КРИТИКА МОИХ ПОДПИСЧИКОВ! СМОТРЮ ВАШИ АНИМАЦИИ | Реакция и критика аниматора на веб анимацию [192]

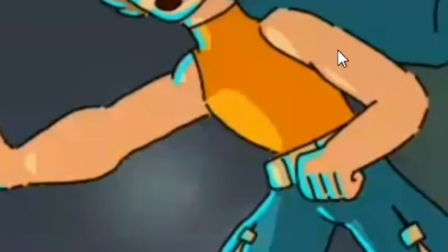754s
Хотя вот эта рука остается, ну, одинаковой сосисой такой.
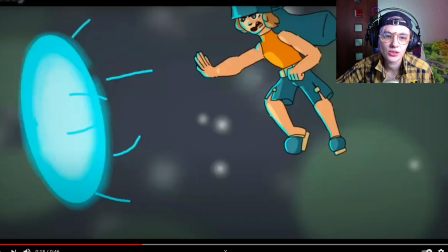758s
То же самое странно иногда выглядят ноги, иногда шея, видишь, какая-то толстоватая. То есть еще с анатомией немножечко поработать, в принципе. И будет прикольная очень стилизация.
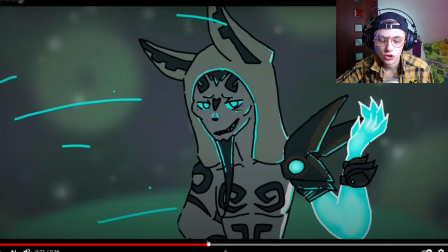769s
Ну, а так, как бы, вот здесь это смотрится неплохо, вот здесь. Ну, вот этот тоже чубзик неплохо нарисован, только у него очень маленькая грудная клетка почему-то. Есть какие-то небольшие косячки, но они не так бросаются в глаза в движении,
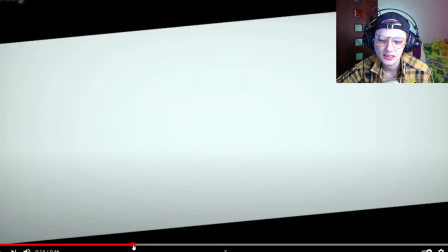782s
потому что мем достаточно динамично сдвигался, и это смотреть, ну, достаточно все равно приятно.
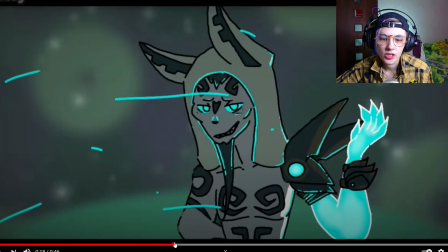788s
Цвета прикольно подбираешь, да. Ну, вот такое. Не хватает какой-то законченности мему, и не хватает немножечко еще аккуратности анатомии, а так для пальца прям очень неплохо, молодец.
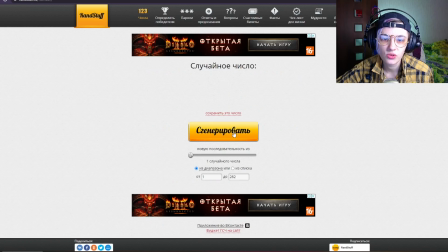800s
282 комментария, и мы генерируем, у нас выпадает число 90.
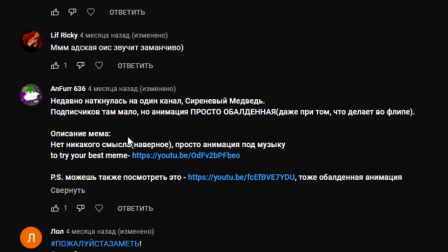809s
На 90-м комментарии у нас идет комментарий не на себя, а, я так понимаю, на кого-то другого. Я, ребятки, в этой рубрике не смотрю мемы других аниматоров. Эта рубрика только для ваших мемов. Не нужно мне сюда присылать кого-то еще, кроме вас. Поэтому извини, чел, но я не стану рассматривать твой комментарий, потому что это не в эту рубрику должно быть.
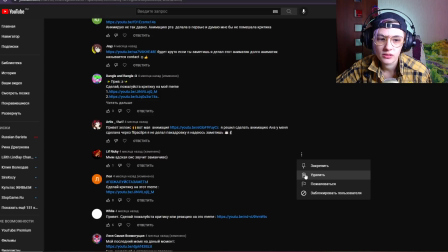833s
Мы берем тогда следующий. Следующий у нас тоже идет какой-то левый комментарий, никак не относящийся к анимациям.
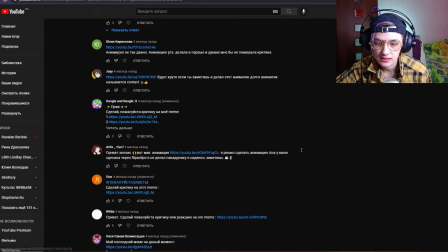841s
И мы останавливаемся на авторе Artis. Угу. Привет, Хлыс, вот моя анимация.
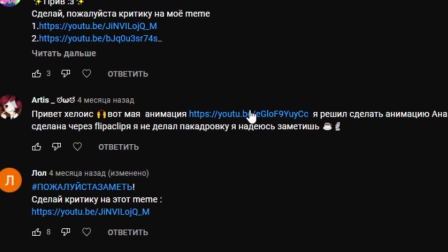846s
Я решил сделать анимацию, она у меня сделана через флипоклип. Я не делал покадровку, надеюсь, заметишь.
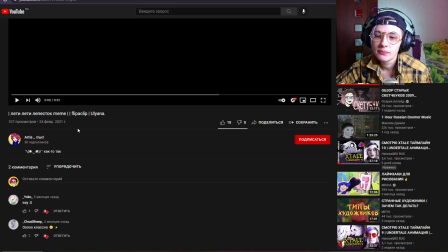852s
Ну да, посмотрим, что там у тебя. Мем «Лети-лети, лепесток» во флипоклипе Ульяна подписана.
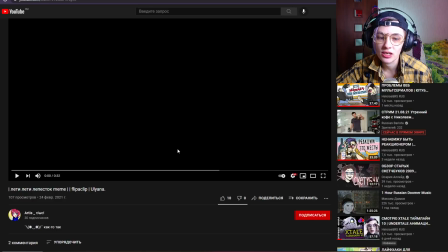857s
Я не знаю, кто такая Ульяна, возможно, это тот человек, которому посвящен мем. Давайте же заценим.
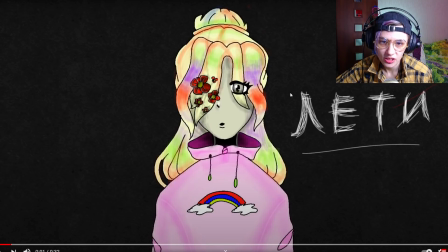863s
Так, какой-то персонаж у нас тут такой разноцветный. Я вижу, ты используешь, видимо, кисть с низкой плотностью и пытаешься такой, типа,
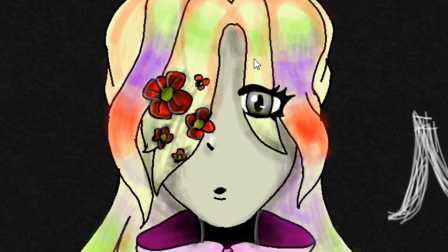873s
акварелечкой делать, но цвета некоторые подбираешь, они смотрятся грязно, особенно тени на лице.
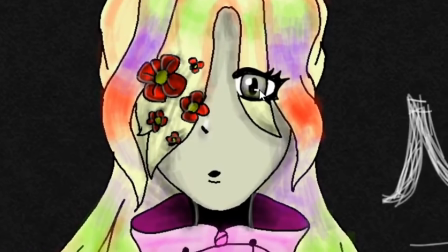879s
Возможно, стоило взять какой-то менее серый, более цветной какой-то темный тон, потому что сейчас это реально выглядит, как будто на лице грязь вот так намазали.
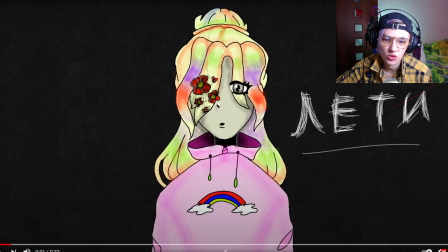888s
Не очень красиво эта тень смотрится, особенно вот здесь на светлых волосах. И, возможно, все-таки чуть чуть плотнее нужна была плотность кисточки, нажатие, нажима. Тогда бы выглядело чуть лучше. Здесь у тебя как-то нормально смотрится, вот на волосах, на лице прямо грязь-грязь, мазюка сплошная.
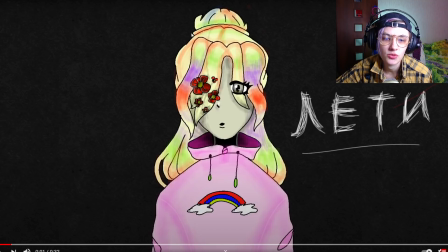904s
Но сама идея, в принципе, персонажа вот с такими вот волосами, прическа необычная, интересная. Цветочки на челке интересно, худи вот это вот розовое прикольное, все такое цветное и в то же время какое-то необычное.
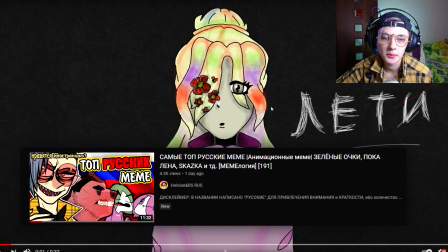917s
Мне нравится. Кстати, русскоязычный мем, у нас как раз был выпуск про русскоязычные мемы в прошлый раз, позавчера, поэтому вот сюда можно было бы как раз
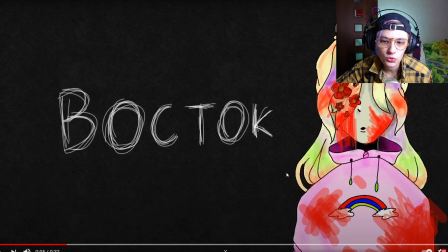929s
вписать. По сути, ты просто фигуру под слова двигаешь, да? Это у тебя такое караоке получается. Здесь все измазано красной кистью.
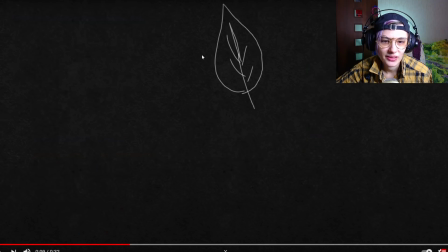942s
Вот единственная тут такая анимация пошла с лепестком.
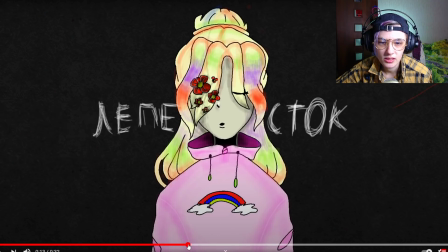949s
Ну и типа легкий липсинг ты пытаешься делать. Но смотри, ты пытаешься нарисовать разные звуки, которые издает герой.
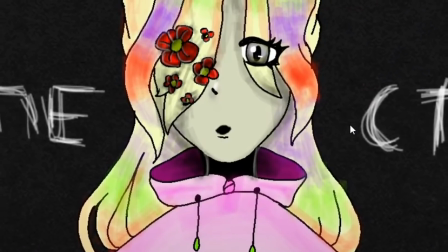957s
Но используешь один и тот же рот. У тебя как будто персонаж все время делает звук У. А другие звуки, они образуются с помощью другой формы.
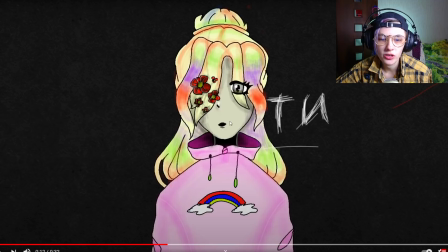966s
То есть постарайся, может быть, в следующий раз не черный просто вот такой овальчик использовать, а взять, допустим, Клэйс на монтаже, пожалуйста, подставь на экран разные рты из липсинга, чтобы было понятней.
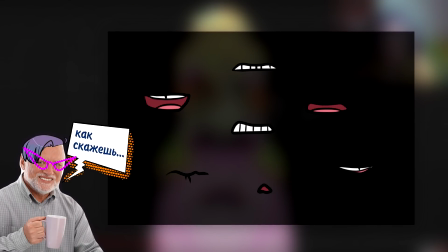977s
Как видишь, вот здесь используются разные формы и с зубами с торчащими, и с зубами не торчащими, и с чуть-чуть торчащими. И как бы не стесняйся видоизменять форму рта, тогда будет более похоже на реальную речь, потому что сейчас она просто как будто делает уоу-уоу-уоу.
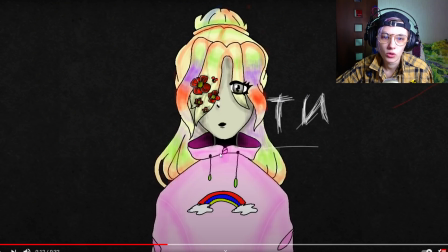994s
Но при этом ты пытаешься показать, что она поет, ну либо он, я не знаю какого пола этот персонаж, поет вот эти строчки.